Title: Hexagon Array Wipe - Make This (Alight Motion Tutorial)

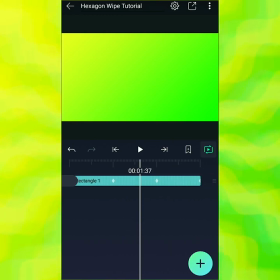(6:33)
This wipe looks OK, but I kind of want to make it a little bit blurrier
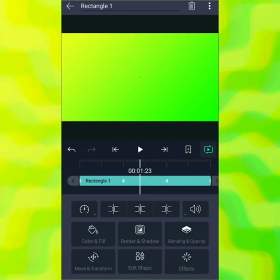(6:40)
and I want you to take a guess as to why so stop the video put your guess in the comments why you think I'm making this blurrier and then see later if you're right and don't edit your
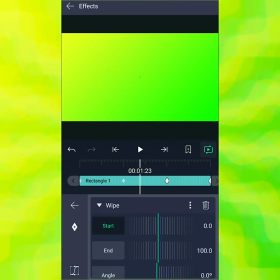(6:54)
comment if you were wrong actually you can edit your comment it's cool I'll like it I'll be like wow you're so smart it'll be great you can do whatever you want you're good now what we have here is we have a soft wipe that comes on the screen here and then disappears off
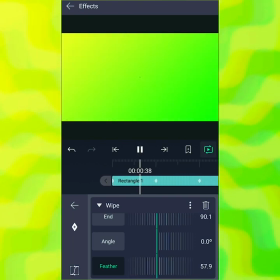(7:11)
the screen at the end if you want to play through here we are oh let's play that again we'll put it on loop and play it once or twice right hmm that looks pretty good actually as it is but of course it would not be a
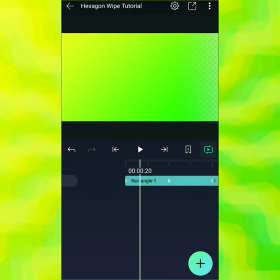(7:26)
hexagon wipe tutorial if there was no
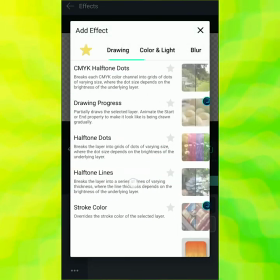(7:30)
hexagon array so let's add that next now it's
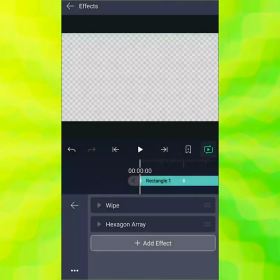(7:35)
right here under my favorites because I used it before but for people
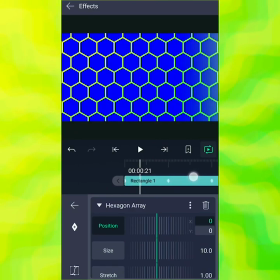(7:40)
looking for it for the first time go to procedural then choose hexagon array now this
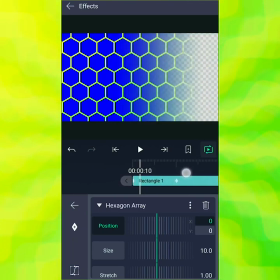(7:46)
doesn't quite look like what we want so we're just gonna have to change a few of the settings let's go over here where we can actually see the transparent parts in the background as well as the foreground I want to make the size a little bit smaller I'm gonna make that about six just so there's more detail
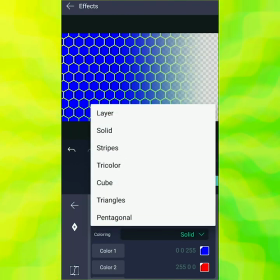(8:05)
I think I also want to change the color because solid is
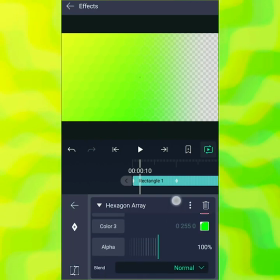(8:11)
not really working for me so we're gonna go to layer and then we're going to go down and let's see change the blend to overflow oh now it's starting to look like something right
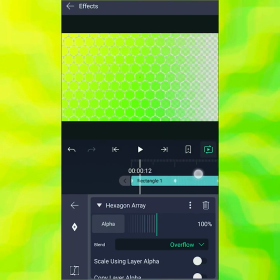(8:24)
overflow takes anything that's outside a hexagon and just renders it as clear
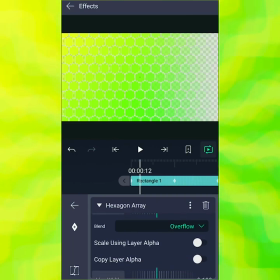(8:30)
transparent and we also want to do one more thing and this is probably the most important part let me go make sure that we've done everything else yeah okay that looks okay uh one more thing we want to do is
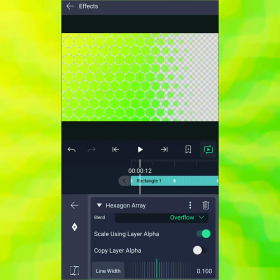(8:46)
we want to scale using layer alpha to this ah now you see what's going on right
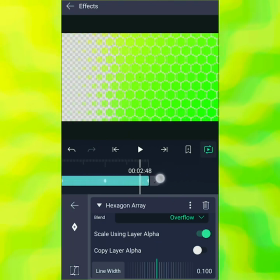(8:52)
so the reason that we had the blur the feathering from before is that depending on the opacity value underneath the
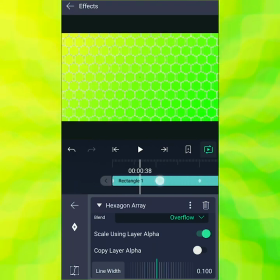(9:05)
hexagon the size of the hexagon will change so things that are more transparent will have smaller
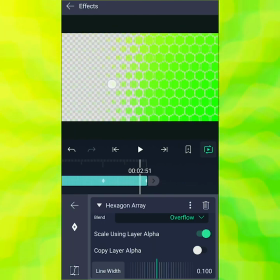(9:11)
hexagons things that are less transparent will have larger hexagons and so what you have is this sort of like building effect
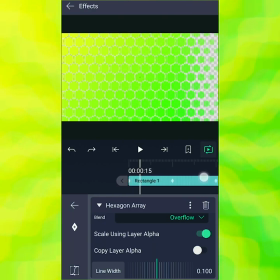(9:19)
that you can see here now there's one other thing i would like to change and that that is i'd like to put the line width to zero uh because i don't want
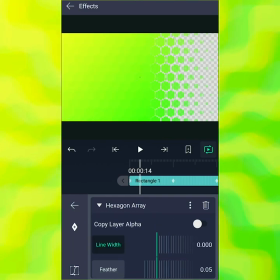(9:27)
to see any lines when everything's full okay so we have two effects now it's time to
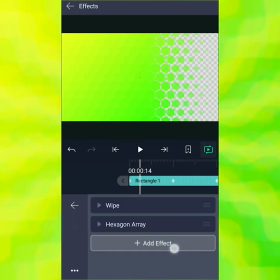(9:32)
add on the third let's go all the way down to where was it
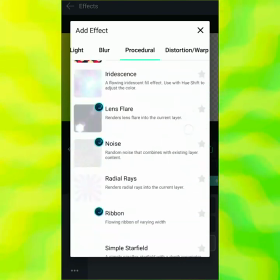(9:37)
procedural sorry and then go down to radial rays wonderful
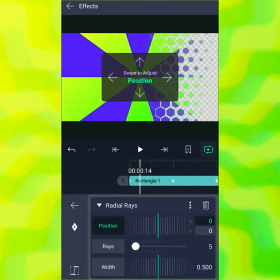(9:42)
this will give us the ray effect that we saw before um now let's
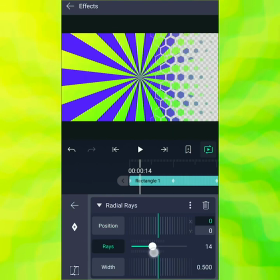(9:47)
turn this up to 15 again this is personal preference i will say this with absolutely everything is personal preference
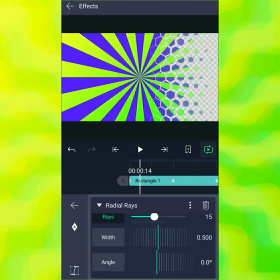(9:53)
um i'm going to change the color to yellow but i want it to be a really bright yellow
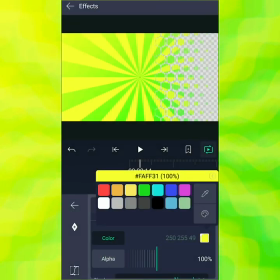(10:02)
Great, I'm going to change blending mode to screen and
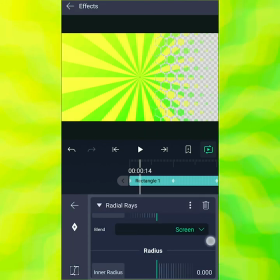(10:07)
just to make it a little bit lighter in the future. Now we can go to wiggle. I'm going to make these a little wobbly.
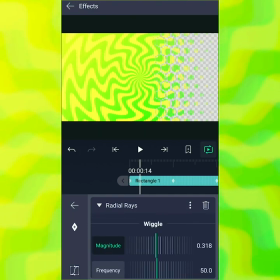(10:20)
If you keep going, you get some pretty cool effects actually, but that's a bit too much for me.